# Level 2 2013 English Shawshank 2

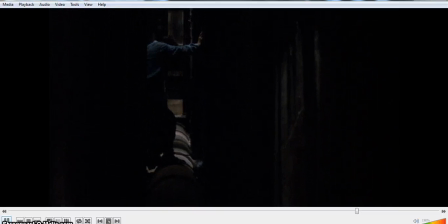[4:06]
And after this scene, this scene here, I'm wanting to draw comparisons to the film techniques for when Andy comes in,
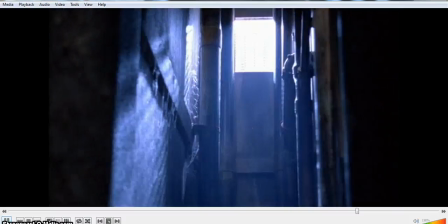[4:15]
but also to another scene in the film called V for Vendetta.
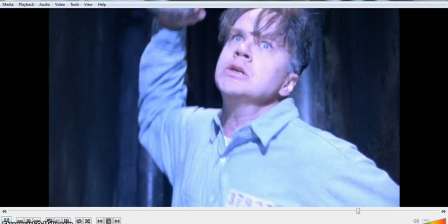[4:21]
Okay, so we see him hitting it there, waiting for the timing. Dum, dum, dum, dum, dum.
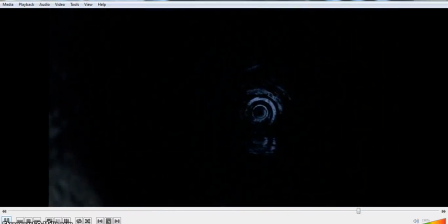[4:31]
Okay. And remember, the pipe is a metaphor for Andy's time in prison,
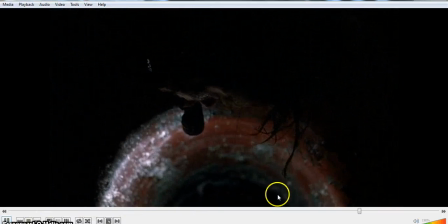[4:42]
Let me just speed this up a little bit.
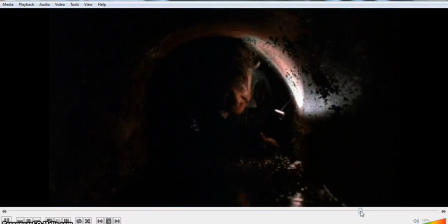[4:47]
Oops, my bad. There we go.
500 yards.
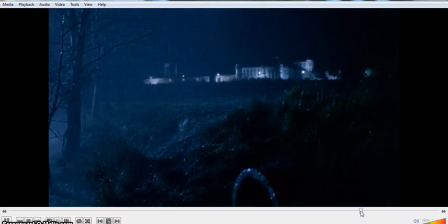[4:53]
Yeah, notice how the music's building up.
5 football fields.
There you go.
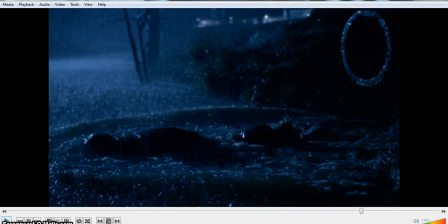[4:59]
Okay, and of course that's all the sewage and stuff, and so of course that's all, you know, appropriate because of all the, excuse my French, all the shit that he went through in prison, and he comes out, and of course it's appropriate for that it's raining as well.
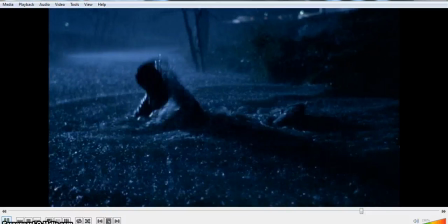[5:15]
Um, the music's building up to a crescendo.
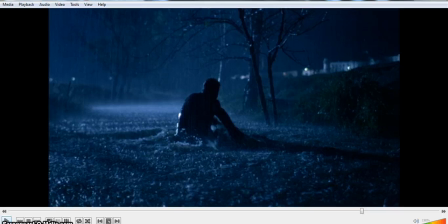[5:22]
Now here we've got, like, you know how we had the dollying movement of reverse dollying of Andy coming into prison. The camera was drawing him into the prison just before we went to town.
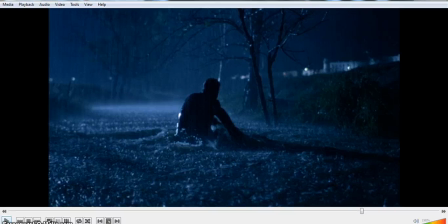[5:35]
Now we've got the opposite of, you know, where we're sort of, the camera's pushing him out in a way, and so we're kind of with him, kind of escaping, which all it is to it.
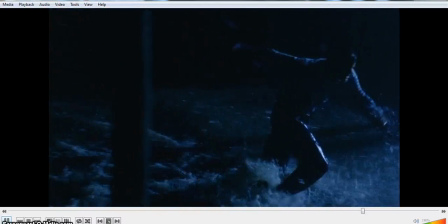[5:47]
Yeah, and the camera actually stops, so it helps get a bit of distance. And there's the dollying that I was referring to.
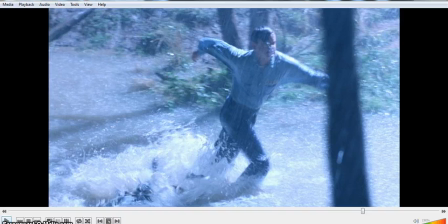[5:53]
You know, the camera moving alongside the character of Andy. So therefore, when he was coming into prison, we felt like we were coming into prison with him. You know, and now we feel like we're kind of leaving with him.
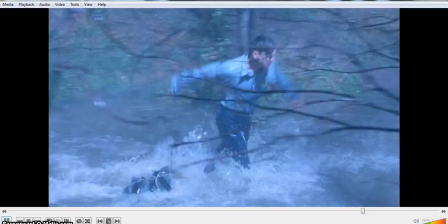[6:06]
Okay, and he speeds up to run. The music's building up, building up, building up.
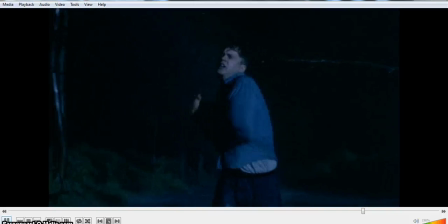[6:11]
Okay, and now there we go, a reverse dollying.
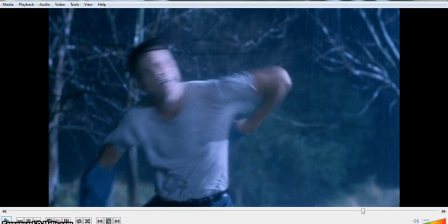[6:15]
As such, and I suppose technically it probably, you know, you can call it dollying, but technically it's probably on a crane, so therefore they wouldn't have to go through the water, etc. And of course Andy's stripping off,
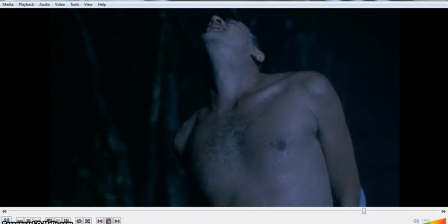[6:27]
you know, and it's appropriate that it's raining, because it not only does it build up to the tension of him,
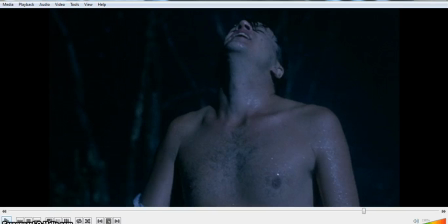[6:35]
you know, as a cover in the night for him escaping, but it's also, you know, adds to the drama, but it also gives that sense of kind of cleansing of all the stuff that he's gone through, you know what I mean? And you know,
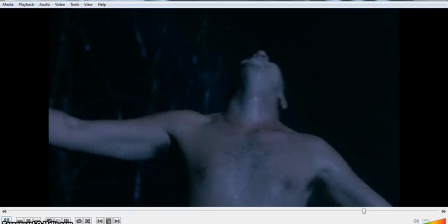[6:48]
takes off the prison uniform, which has been his trap, you know.
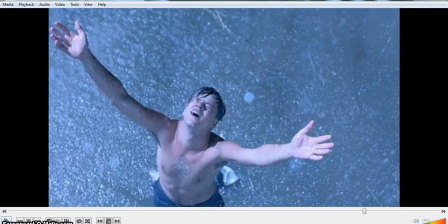[6:54]
Oh, just pausing there, sorry. You know, the prison uniform is you know, the dehumanized costume or outfit that prisoners have to wear to kind of to show that they have been stripped away of their personal rights for the crimes that they did.
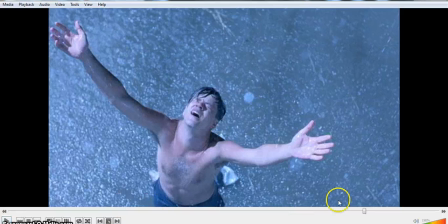[7:09]
And you notice before, just going back just half a frame or two,
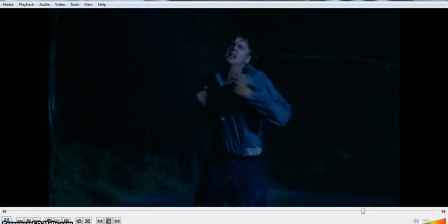[7:15]
you know, doing it again, we've got it kind of jumps from a low angle tilt.
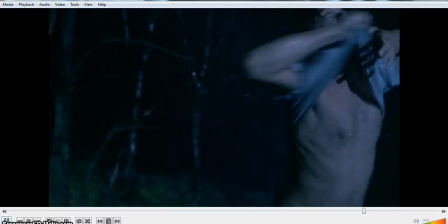[7:23]
Okay, so instead of the eye level tilt, this eye level shot of
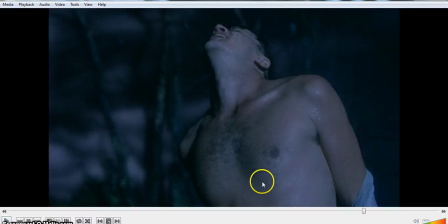[7:29]
when Andy was coming in, you can see that the camera here is slightly below, and we're looking up to Andy, you know, because of the fact that he is now a completely different person to when he came in, you know.
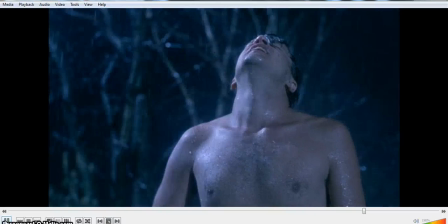[7:44]
And then it jumps to a crane shot. Here we go.
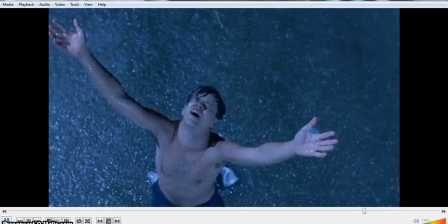[7:50]
Here we go, the redemptive pose, the I have made it pose. There we go. Music crescendos.
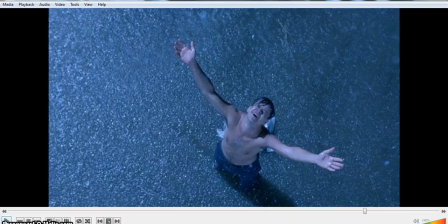[7:59]
Great shot, okay. And so there we have it. So therefore, the reason they do the sort of the crane shot is to really show that, you know, like Andy's spirit, he's been set free.